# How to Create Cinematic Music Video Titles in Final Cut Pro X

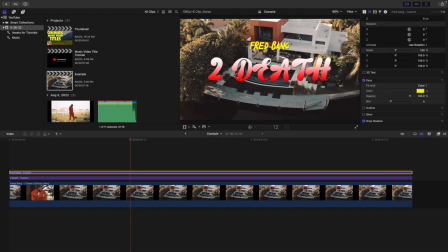(4:05)
nice we're just gonna leave it at yellow so there you have a really nice kind of like yellow solid color text they can head over here you can adjust the size or you could head over here to scale scale the text to you obviously as big as you want this is just an
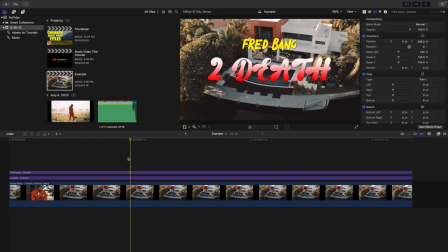(4:19)
example we're going to move it down and there we go there is the second text layer okay let's make a third text layer select on this text
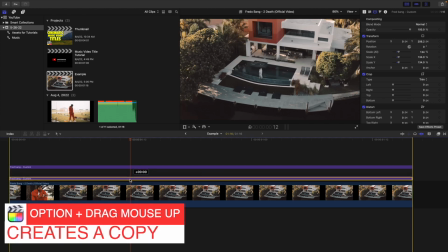(4:25)
hold down option to create a copy and we're just going to move this down below so it just will just help to kind of visually see
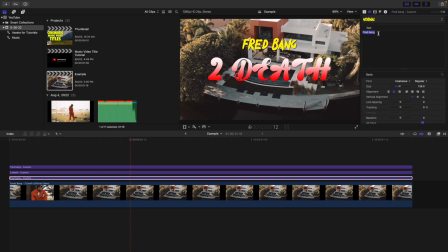(4:32)
everything now we're going to do is want to type in you know the director or whoever shot the video in this case we'll do shot by jolo so that is the name of the person who shot it and now we're going to do is take the go to the inspector window bring it down and then of course we can change the font so we want to go over here and want to change the font there's one called like overdrive
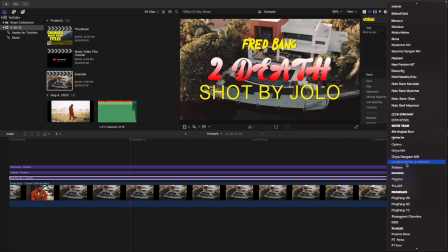(4:49)
which is pretty cool so we kind of just go down till we find it select on the font we want to use and then we'll just do this to regular and then decrease the size a little bit and now we can head over here to the inspector window again just kind of drag the text up again until you get the look you want it's all a personal preference you want to follow exactly what i'm doing i'm just showing
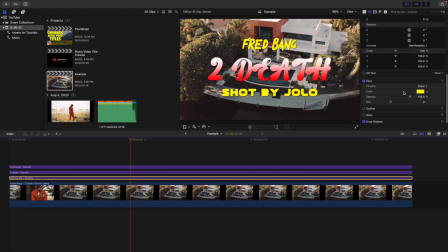(5:06)
you how to do it so let's head over here to face we want to change this face to like white And we want to add a little bit of a glow so here over here I can enable glow I can bring down the show and then as you can see I can kind of increase the radius and give it a little bit of a blur and as you can see that looks pretty good I think it looks a
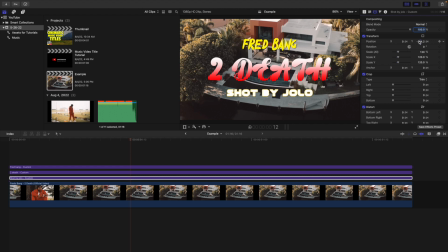(5:23)
little too big Let's decrease the scale a little bit and we can just drag it up and there you go That looks pretty cool. Maybe that glow is a little too intense Let's take down the radius the blur a little bit, but then that looks pretty cool There's a very like generic basic way of doing it again This is just you know I'm just showing you how to do it use the concepts and things that I
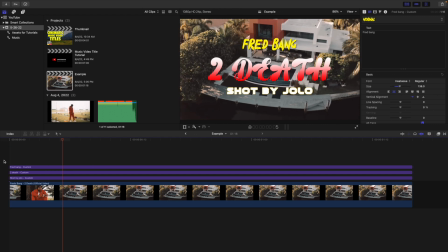(5:39)
teach you in this video to make your own title but there you go there's a very simple you know cinematic title and of course select on the text and of course there are a whole bunch of other options i'm just going over some of my favorite options you can see you can kind of like change the alignment you can make the alignment all in the middle or to the left or the right you can take the line spacing if
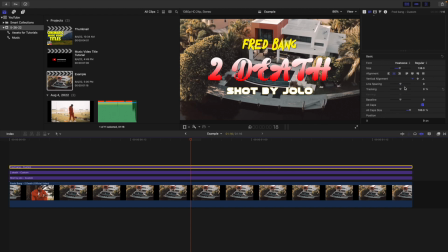(5:57)
you want the spacing a little bit sometimes that doesn't work sometimes it does tracking is also a nice option so you can see i kind of expand the text that looks good you can adjust the baseline the position the rotation you can make it 3d you could add a glow you could have outlets you can see there's Just a whole bunch of different things to do always encourage you to add a drop shadow because what that's gonna do
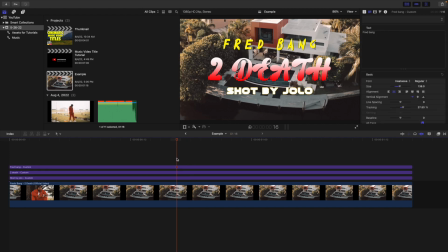(6:14)
is that's gonna Create depth for the text. It'll just gonna be just gonna look a lot nicer It's always good to create a little bit of a drop shadow or like a glow just to help give the text a little bit of depth From the actual background just so it looks a little bit more dynamic and that's pretty much it That's basically how you create a cinematic title now You may want to animate that title by kind of making it flicker off and on
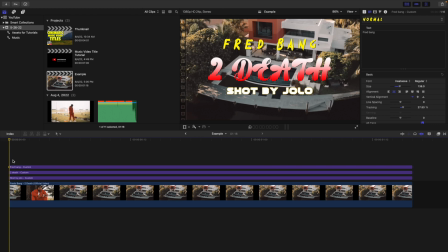(6:33)
you can have it faded You could have it you know keyframe in there whole bunch different ways you kind of animate if I can select on it I can head over here and I can actually have the actual scale in so you can see you have scale in scale out So let's just take this I'm just gonna show you one example as you can see there's some pre-built in animations So if I play the video as you can see now
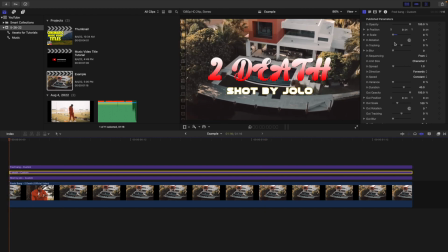(6:49)
This text is just going to scale in if you want to select on this one And we kind of want to have it of the opacity kind of turn it down. So it's just really cool This is just really cool. You don't have to do this exactly There are a whole bunch of different things you can do We want to take the rotation of this and I want to adjust the Z something like this and adjust the scale You can also do out position.
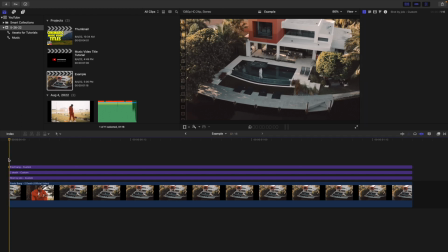(7:08)
This is just an example This is really cool that final cut give you this kind of pre-built animations So let's see how that looks as you can see this is really cool.
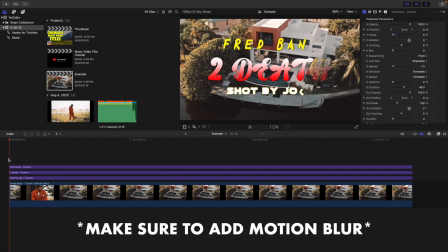(7:15)
You can animate the title again You could fade it out with a cross dissolve You could have it flicker on you don't have to have it animate
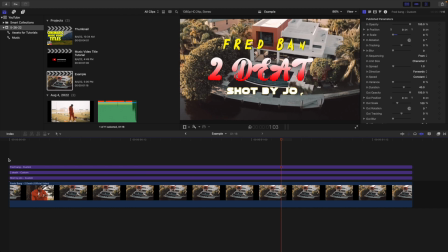(7:20)
But sometimes animating can make the text or just look a lot more dynamic But I just want to show you this really cool option that final
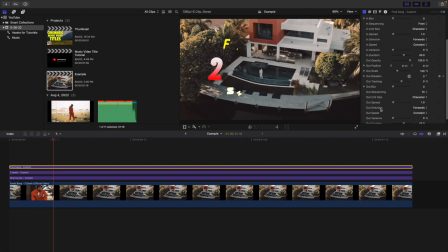(7:26)
cut gives you and again You could do the in or you could also select on out to have it animate out So it's just really cool that final cut gives you these kind of like pre-built in this text layer that allows you to have of like pre-built-in animations which I think is a really cool like plus a really cool bonus. And that's pretty much it. Anyways hopefully you enjoyed this video.
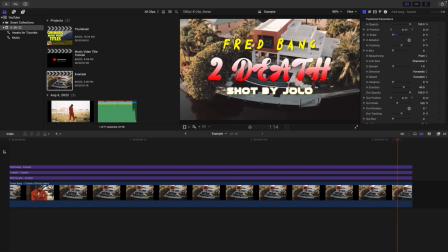(7:42)
Hopefully you found it helpful and informative. If you new to this channel I upload Final Cut Pro 10 and Apple Motion 5 tutorials every week at 10 a.m.
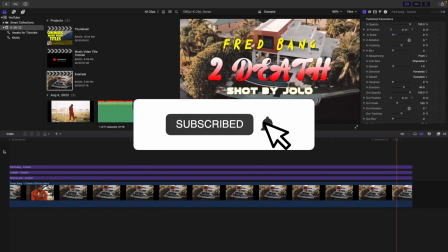(7:48)
Eastern Standard Time. So if you enjoy these types of videos definitely consider hitting that subscribe button. Also be sure to check out my Final Cut Pro 10 playlist where there's over 300 tutorials to learn from.
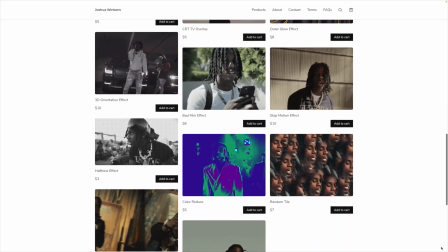(7:58)
Lastly make sure to check out my website where I sell Final Cut Pro 10 plugins. Anyways I'll see you in the next one.
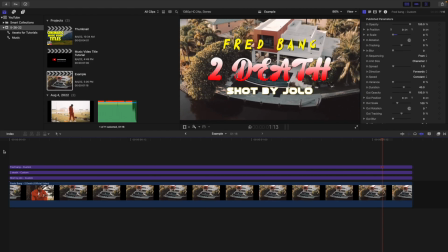(8:04)
Peace! Thank you.